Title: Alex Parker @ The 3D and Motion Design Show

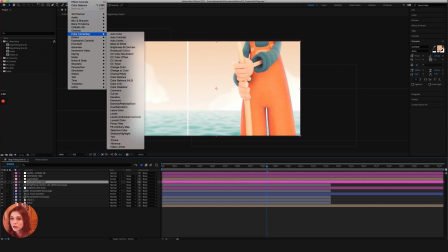2960s
So I'll go up to effect, it's right here for me, but in general, it'll be under color correction and then color balance.
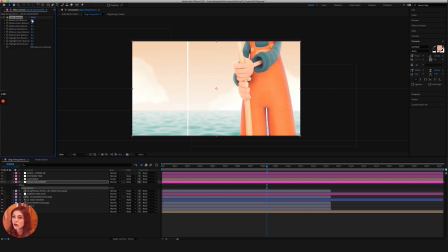2967s
So I'll pull that in, and my first step is always to yank the shadow red balance way up. I'm usually pretty aggressive with this number. And what this does for me is it lifts some of the black out of the shadows, right? I want my shadows to be nice and warm. I want to get this warm bounce light going around in my scene.
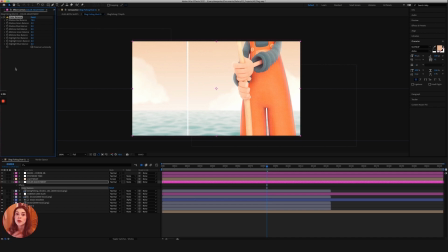2983s
If I'm not able to get enough of that in render, I'll address it here by upping the red in my shadow balance. And then I'll also go over here and I'll do the same for the highlight red balance. Now I'm a lot more conservative with this number here,
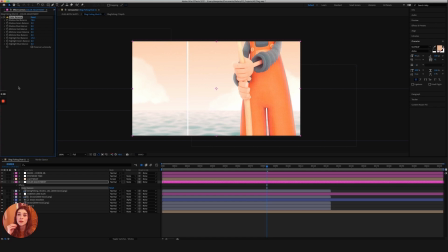2996s
but I'll find what this does is it helps address if I'm getting really like pure white highlights in my character's clothing and their skin tone. I wanna take some of that pure white and kind of warm that up a little bit. That's the whole goal with this first step in my color adjustment process.
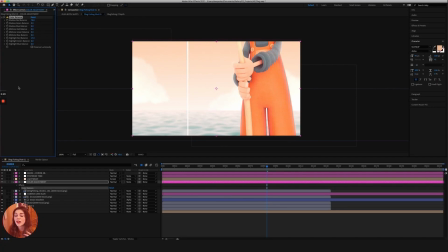3010s
And I find what it also does is it accentuates the colors that I like to use in the subsurface scattering values of my character's skin shader. I like to use really bright, punchy, saturated like reds and fuchsias in their subsurface scattering values. And I find that addressing the shadows and the highlights helps accentuate those colors, gives the skin tone a lot of warmth to it,
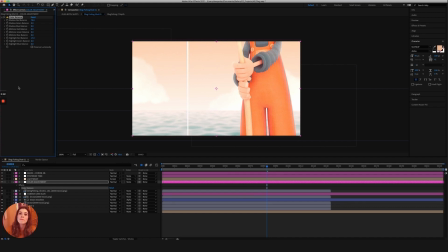3030s
a lot of liveliness to it, while also keeping the mass general color of our color scheme on model, making sure that we're not shifting too far off the initial color palette for our character. So I'll of course make further adjustments beyond that, but this is a step that I tend to make with almost every render that I pull into After Effects.
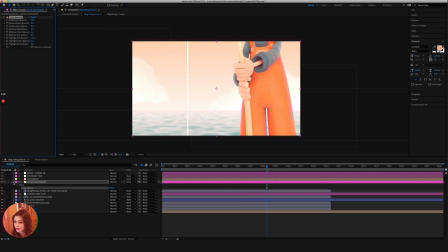3048s
And so beyond that basic color adjustment, you can see again, we've got posterized time. I use it again, sorry. And beyond posterized time, you can see here that on the very, very tip top of my stack, I've got a grain and chromatic aberration layer.
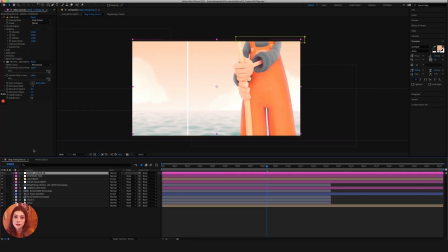3063s
And so this is something that I like to do to all of my renders to give them kind of this old style charming feel. And this is by no means a novel approach. It's absolutely been done before. It's fairly common practice to give renders a more like physical film-based feel, right?
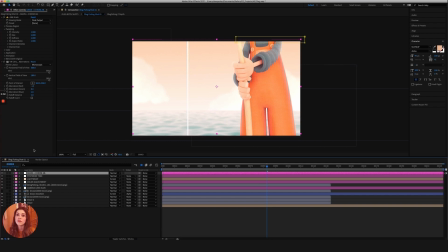3079s
Because if we think about older animations, right? At the like the dawning age of animation, they weren't digitally produced. They were not CG. They were hand-drawn cells that we were taking photographs of one after another.
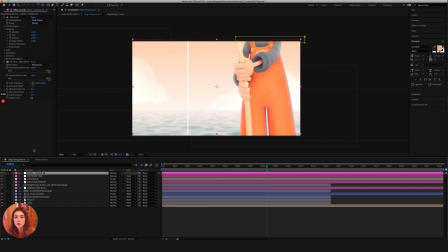3092s
And so with those physical photographs, we were getting artifacts like the grain on the film and then the chromatic aberration of that lens of the camera, right? And so I like for my animations to kind of evoke that same charm and that same nostalgia of these older animations. And so to do that, I make sure and throw a grain and chromatic aberration onto each project.
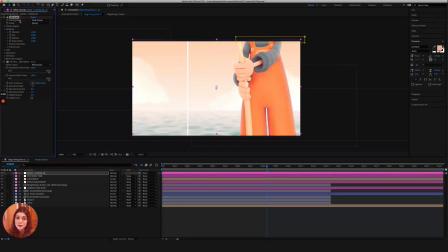3112s
And so I'll put grain on top. I'm pretty conservative with these values. These are just kind of the factory values with this setting here. And then I'll also throw on a chromatic aberration. And I'm going to zoom in so that we can kind of see the effects of this here on the sides of his hands, right?
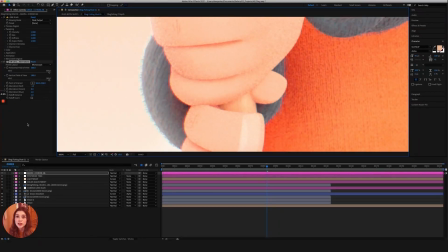3127s
And so granted, if I were trying to match footage, match grain, if this were a VFX project, this would be a much different process, right? We'd be much more meticulous with these values. In this case, this is a completely art direction driven process.
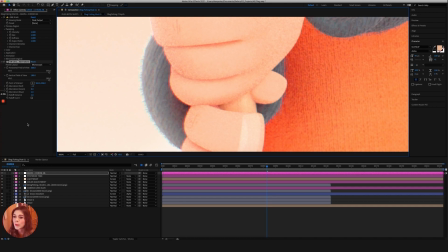3142s
I am making these decisions stylistically, right? And so when I want these fun, warm, glowy renders, again, I'm gonna prioritize red. I'm gonna make sure that the red value has the highest absolute value of all my aberrations, red, green, and blue. So I'm gonna prioritize red, yank it down the furthest.
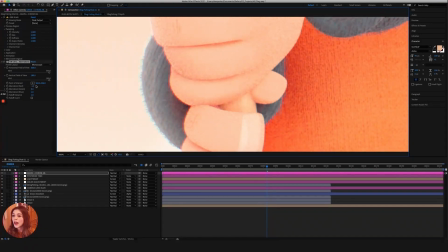3159s
I tend to stay around negative 1.5, negative 2, and then I skip down to blue and I push that in the opposite direction, right? We're gonna have red on one side, blue on the other. We can see that here in the red, if I toggle this on and off, the red kind of pulling out of these fingers, right?
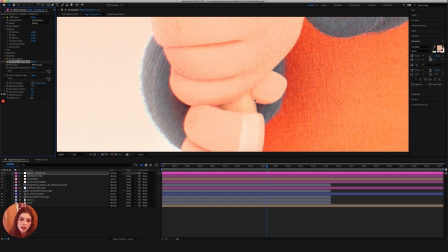3175s
Along with some of the blue that we're seeing like on the other side of this fishing pole, right? Or maybe coming off of this little sweater cuff. I do tend to skip green, which of course is not physically accurate, right? But when I want really warm, glowy renders, green does not tend to play a part in that process.
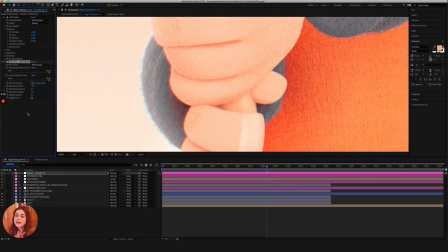3192s
Unless it's a specific tone in my color palette, I tend to avoid green and favor the more warm red tones.